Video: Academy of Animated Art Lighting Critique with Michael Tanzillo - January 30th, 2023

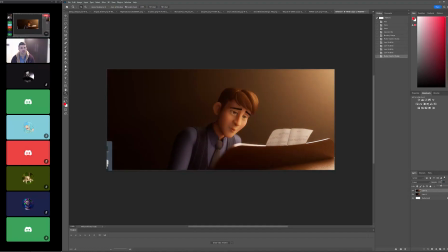1725s
But just to kind of get that extra layer of softness in there. And if you're doing this in mute, that would be adding like the volume, but on him and the piano. I would definitely not do it as a volume. I would do it as a post effect because this is like more of a camera lens thing.
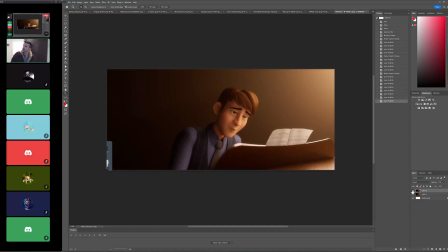1743s
So I would do it if you're look in the tutorials, look in the courses for anything. I forget when I talk about how to do it. Probably in the compositing class, probably in the lighting for animation class, just about adding diffusion.
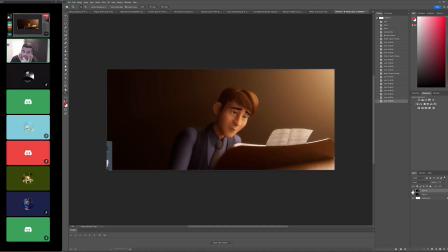1759s
And it's a pretty. The compositing class. Well, I'm sorry. Say again. Sorry. Sorry for interrupting. It's in the compositing class. Oh, great. Thank you. Yeah, go look in the compositing class because basically what you're going to do is you're going to pull a key that highlights the brightest parts of the image,
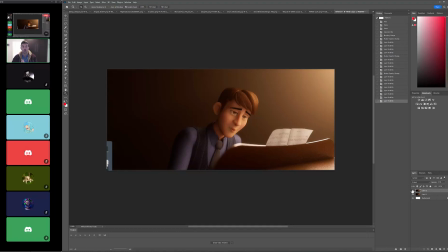1778s
and then you blur them, and then you'll layer them back over the top again. And what that simulates is, the lens effect of a little bit of a bloom. And that happens on really bright patches of imagery. And it can really, really help soften the overall image in a way, like on something like this.
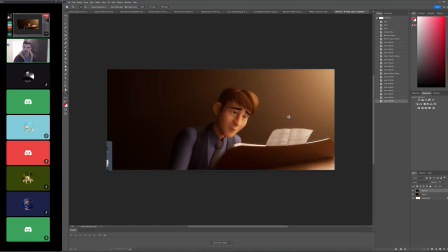1794s
Again, that's a little bit dreamlike, a little bit mysterious, a little bit wonderful, wondrous. I would add that on there. Would you be able to use the glow node in Nuke? The what, I'm sorry? The glow node in Nuke? Yeah. Just yeah. type glow. Yeah, you can.
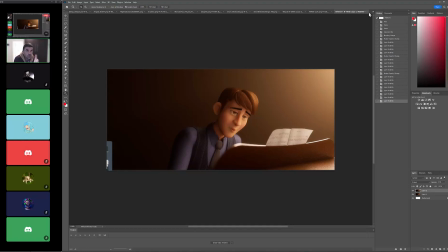1813s
The one thing about the glow node is that you don't have as much control over the like the individual values. It's kind of happening under the hood a little bit. So you certainly can use it. I would just caution you not to like overdo it.
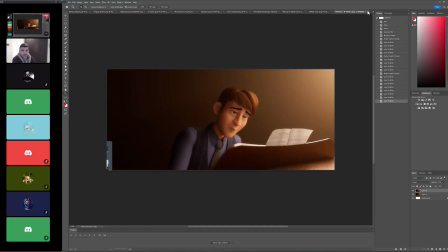1829s
Overdo it. Yeah. Got it. Cool. All right. Do you think that maybe their eyebrows could be closer to? Oh yes, that was the other thing I was going to say. Yes, you're absolutely right. Their eyebrows could match their hair color.
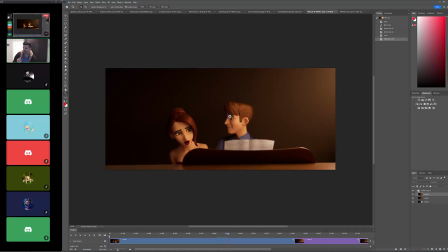1848s
Thank you, Andre. Yes. Okay, sorry, I didn't mean to interrupt your good He note. doesn't have a shader. Yeah. Eyebrows match hair color usually, so that's good. Okay, cool. Thanks. Yes. All right, cool.
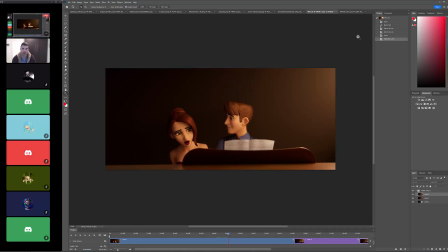1865s
And after that, you should do a high-res render. Yeah, I think so. I think you'd be good to do that. But it's looking great. Cool. Thank you. Yeah. All right, cool.
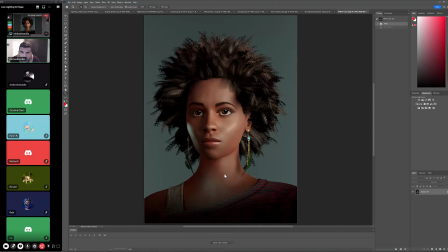1885s
All right, great. Let's go and take a look at this. Okay, so skin tone's looking a lot better. Again, so much better than the base value that comes with this model. So you've done really, really well with that. I think the eye dings are looking good. I just want to add a little bit of color to them.
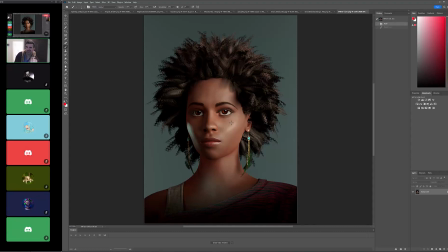1903s
They look a little bit like pure white. I would almost add just a touch of warmth to them to match the key light. Good value down here. I think I'm looking at the garment and the shirt, and like the specularity seems to be the same on the black and on the red.
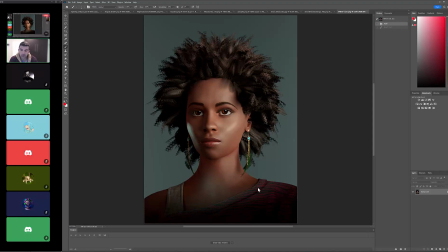1923s
Ideally, it would be like if it was me, I would make it so like either the red component or the black component shimmered a little bit more, just to kind of break that up a little bit. Just because the specular highlight on the shirt itself is a little bit broad. Just to get like an extra level of detail in there would be really nice. Right.
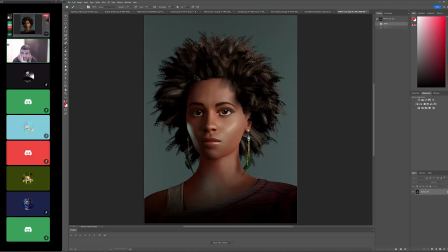1944s
Yeah. Eyes are looking good. They're a little bit saturated. That would be the only thing that I would pull down on the iris color. Just like that much.